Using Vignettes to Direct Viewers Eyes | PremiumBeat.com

What is going on, you guys? It's Zach here from PremiumBeat.com. Today we're going to be talking about how to enhance your visuals utilizing vignettes. If you've seen basically any movie, they use vignettes all the time. And essentially, vignettes are a great tool to enhance your image and direct your audience's eyes into something part of the frame.
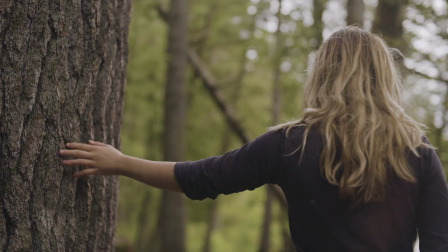(0:21)
Now, there's a couple different vignettes that you can do. You can do the simple vignette, which is like the circle one.
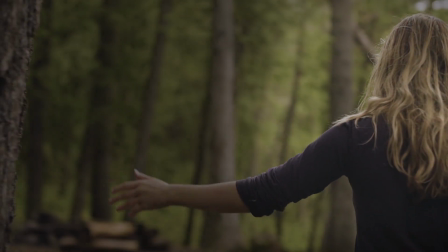(0:25)
You can do a shaped vignette, which is a little bit more direct. Or you can do like a matte vignette, which would be something like this.
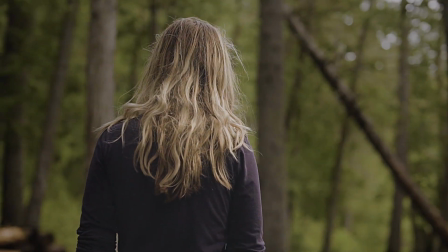(0:32)
Now, each one is used to enhance your visuals so that your audience's eyes aren't like all over the place and scattered looking for certain things.
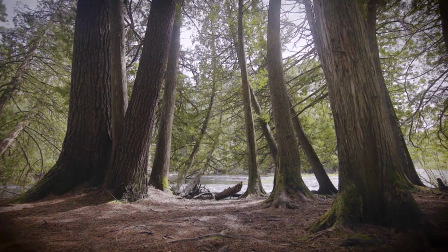(0:38)
So for instance, this like circle vignette, I would use for maybe more wide shots.
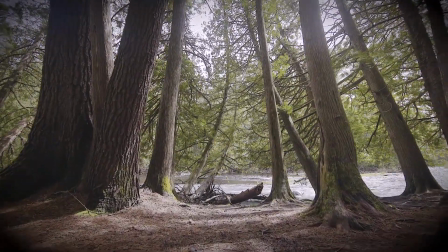(0:43)
So basically, this is kind of the standard one, and it's just so that your audience's eyes aren't focusing on what's on the edges, and they're looking more into the center.
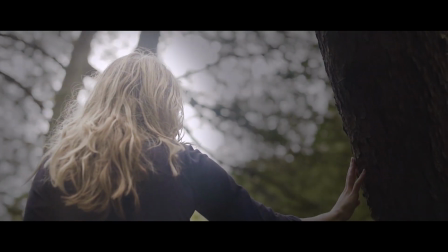(0:51)
The second vignette is the shape vignette. Now, this one is actually used all the time. And on bigger budget productions, what they'll utilize is a tracking software,
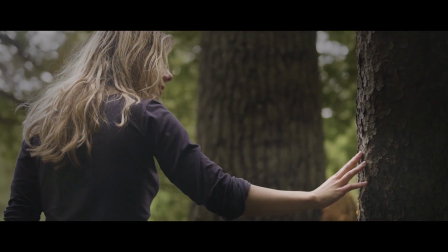(0:58)
which will then track the matte so the audience's eyes is directed to possibly a character in the frame or some sort of object. And again, it all is subliminal. If your vignette is noticeable or visible, then it almost detracts away from it.
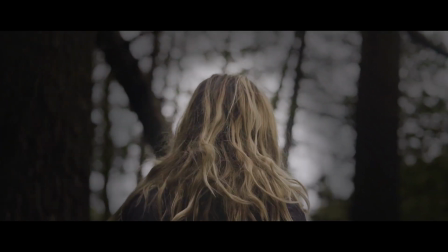(1:10)
It can look cheesy. It can almost look like there's an error with on the lens, or maybe like your eyes are half closed.
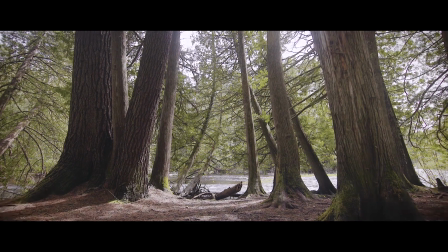(1:16)
So you want it to be as natural as possible and not obvious. So aside from the standard vignette and shape vignettes, the final one is a matte vignette. Now I use this basically all the time for any sort of interviews or these videos. And essentially what it is shadowing the back and making myself punch out. The nice thing is we can do all of these vignettes in Premiere Pro. So open up your editing software of choice and let's start playing around with it.
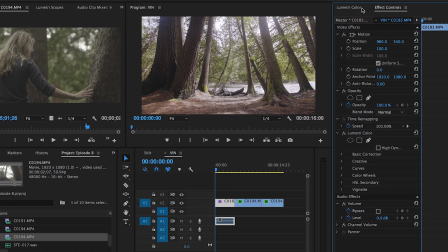(1:38)
So the first vignette, the simple one, the circle one, is very easy to do. Essentially, go into your effects panel, go into your vignette settings, take your pin and slide it all the way to the left. And that's gonna create this nice circle of shadow around. You can play around with the feathering, but I basically always have like just a nice crispy vignette around the edges.
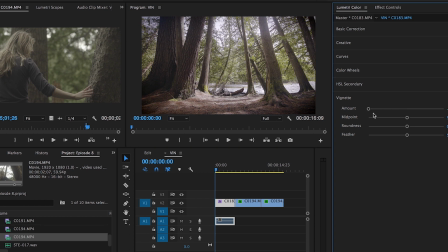(1:55)
And this is one that's not super obvious and doesn't pop out too much. When you shoot stuff in like highlights and whatnot, that's when it becomes a little bit more visible. So keep an eye out for that, especially with lots of camera movement. With static coverage, it's usually fine.
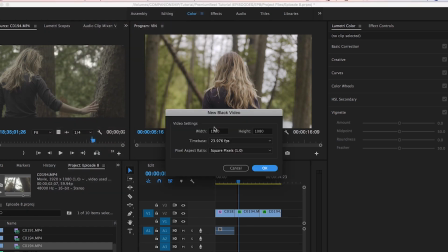(2:07)
The next matte is a shaped matte. And essentially what you wanna do is create a new black video layer, drag and drop it over top of your shot,
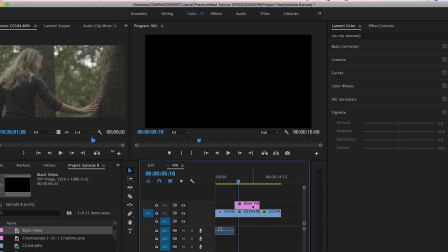(2:14)
then go into your opacity in your effects panel and create a shape. And I'm gonna be doing a circle here.
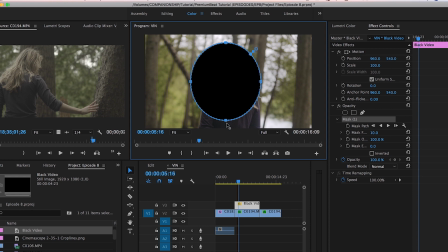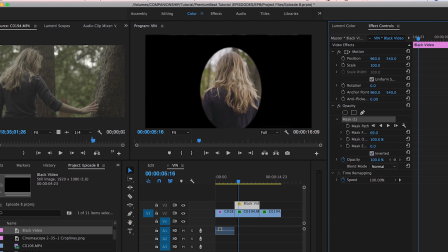(2:27)
Once you have a circle, press invert. That's gonna create like a nice like Bugs Bunny Looney Tune effect here.
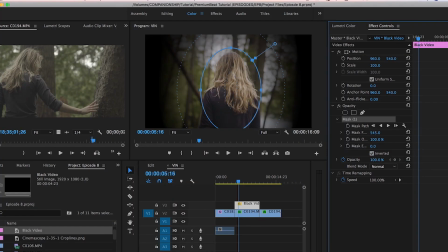(2:33)
Then we want to feather the crap out of it, play around with the scale, and then play around with the opacity.
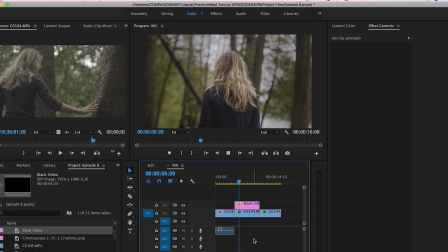(2:39)
Boom, and then you can just adjust the shape that way as well. So maybe you want your circle to be a little bit smaller or larger, that's how you can do it. And then the final one is probably one of the more complicated ones, but I think is definitely the most effective, especially for interviews, is the matted vignette. Go into your effects panel, type in brightness contrast, drag and drop that over top of your shot,
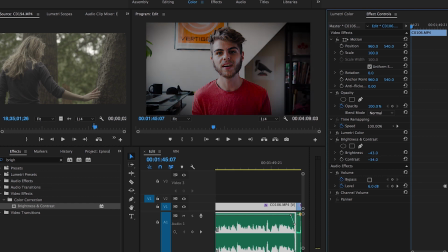(3:01)
take your brightness right down, take your contrast down a tiny bit, that way so it doesn't look too punchy,
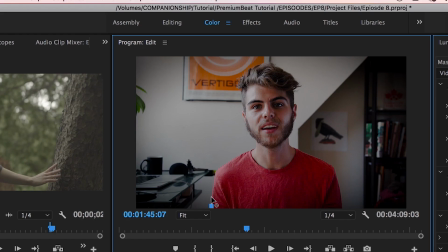(3:06)
then create a mask. And creating a mask around your character. Bop, bop, bop, bop, bop, bop, bop. Now that we have our mask created, press invert. I'm gonna feather the crap out of the edges, play around with the opacity, and now we have something that looks like this.
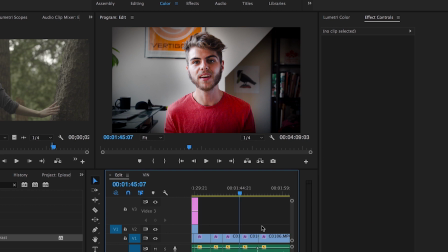(3:21)
So there's a bunch of different ways you can do vignettes, and each one is appropriate for their own different shots. So for something more like a wide city shot, I would use just the simple vignette.
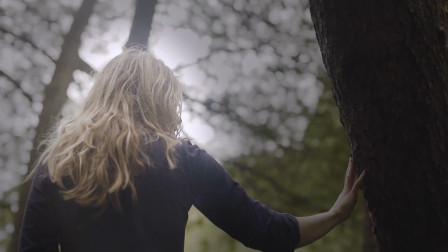(3:31)
For something like a moving character in the frame, I would potentially use the shaped vignette. And if I just did like a sitting interview, I would do something like the matte vignette. Now, vignettes are really fun. I highly recommend you guys trying them out for your footage because you can really enhance your shot very easily in post-production by utilizing them. Okay, and that is it. Thank you guys so much for watching. If you guys like this tutorial and want to take a look at more, I highly recommend taking a look at the PremiumBeat YouTube page.
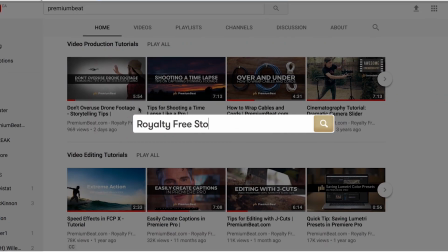(3:55)
There's a lot of really great tips and tutorials. I've learned so much from it. I'm sure you guys can too.
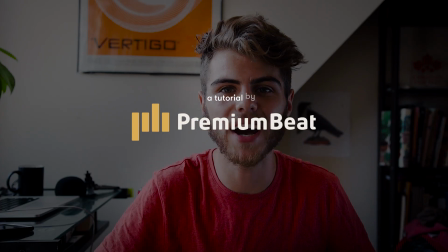(4:00)
And yeah, until next time, I will see you guys later. Bye.